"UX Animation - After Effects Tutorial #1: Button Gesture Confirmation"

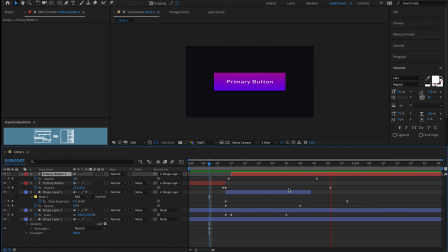8:20 So, you know, and what you want to think about now that we're on the subject of just kind of thinking about just like the time-based nature of this whole thing, this gesture confirmation is good,
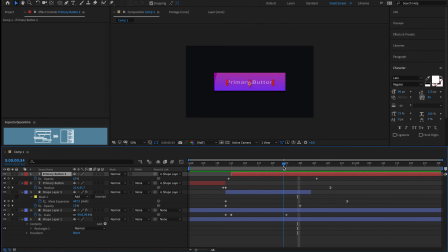8:34 but it should be, I believe, I mean, it will depend on the operation specifically, but you kind of want to keep the press state in the press state until the operation is successful.
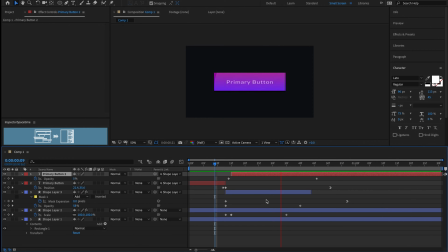8:48 So in this case now, it's going back to normal. Doesn't really help us in the interaction because yes, we're seeing that it's registering my input, but it's good if it stays, you know,
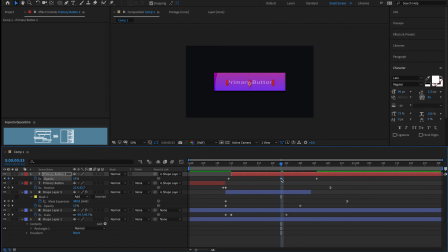9:03 like this at 59% here, because then I know, you know, still it's still not dark enough. I think. Oops. I went to the wrong thing there. All right, there we go. This it should stay like that, right?
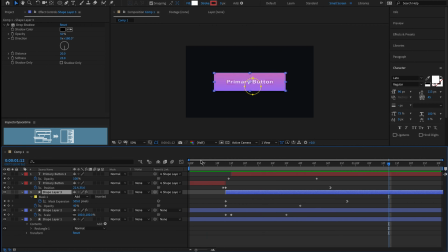9:24 It should stay like this. Okay, so it should stay in the press state until you go to the next operation, until the operation is successful, because now I am totally certain that it read my input, you know, and that we're just a matter of time before we're gonna go to the next screen, the subsequent screen.
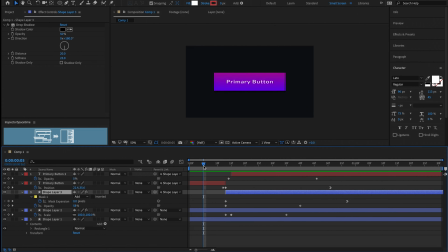9:42 So, yeah, gesture confirmation. One more thing we want to do is we'll get that little finger simulator circle that you see. What's going on
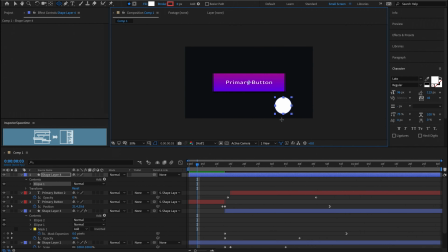10:00 here? Yeah, there we go. So we'll get that little circle in there to
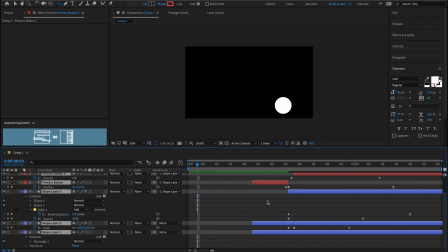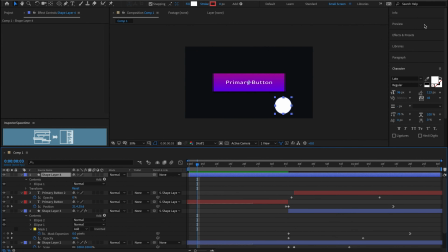10:10 press the button. All right. So let's get a drop shadow on this thing.
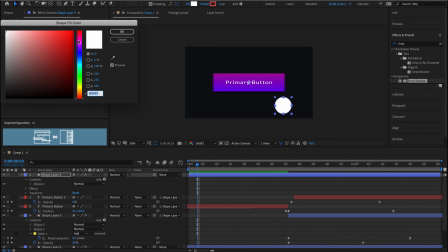10:19 Let's give it a little color.
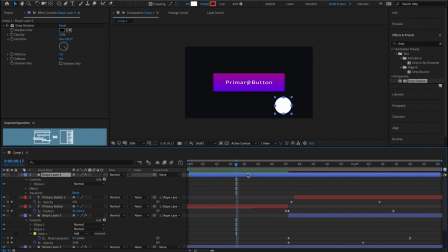10:22 Actually, I think we'll keep it white because the button is the color, so I don't want too many colors on there. I don't like that. All right, so where's the pulse gonna come from? All right, center there, off center.
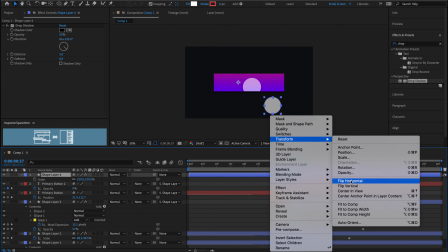10:38 So we'll move, let's center the anchor point on the circle there.
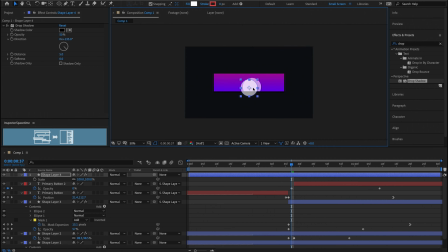10:43 And then let's line that up and then hit scale and hit P for position. We key the position. So there we go here. Give it like, let's see how long.
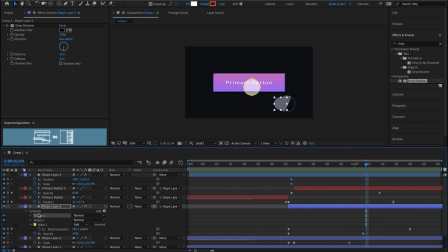11:05 What is that? I accidentally created those. Okay, so let's see how much time we got here. Let's give it a little bit more time.
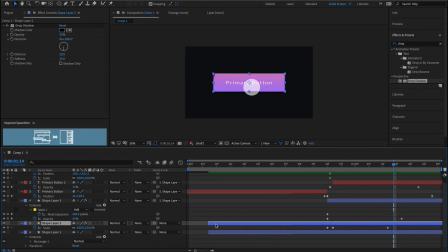11:19 I don't want the finger to show up. You want to let the motion composition sit for like a second before anything happens, just so people can kind of just take in what they're seeing. You don't want the motion to be instant for these motion compositions when you're presenting this kind of stuff. You know, let the people take in
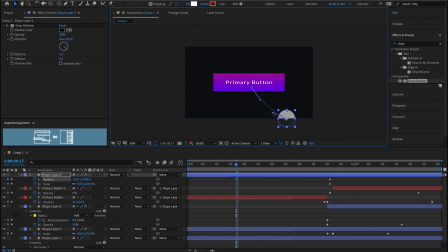11:41 the visual design for just a second, and so it just isn't so much sensory overload. And then so like what I'm doing now is just some styling of how this circle is going to show up.
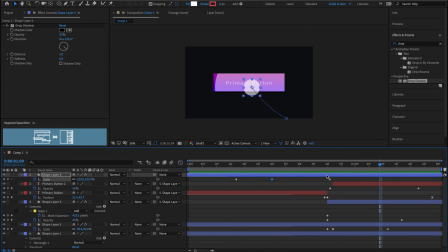11:57 It's all preference how you want to do this. Right, so we got that. Let me just key the motion of it. Yeah, see, it's going too fast, but that's basically how it's going to be. So
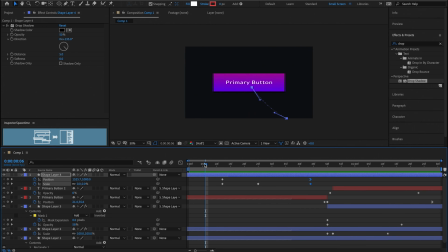12:17 let me just see. It's a little fast, but I think it's okay. Yeah, so it's going to sit there for like a second. See this delay here?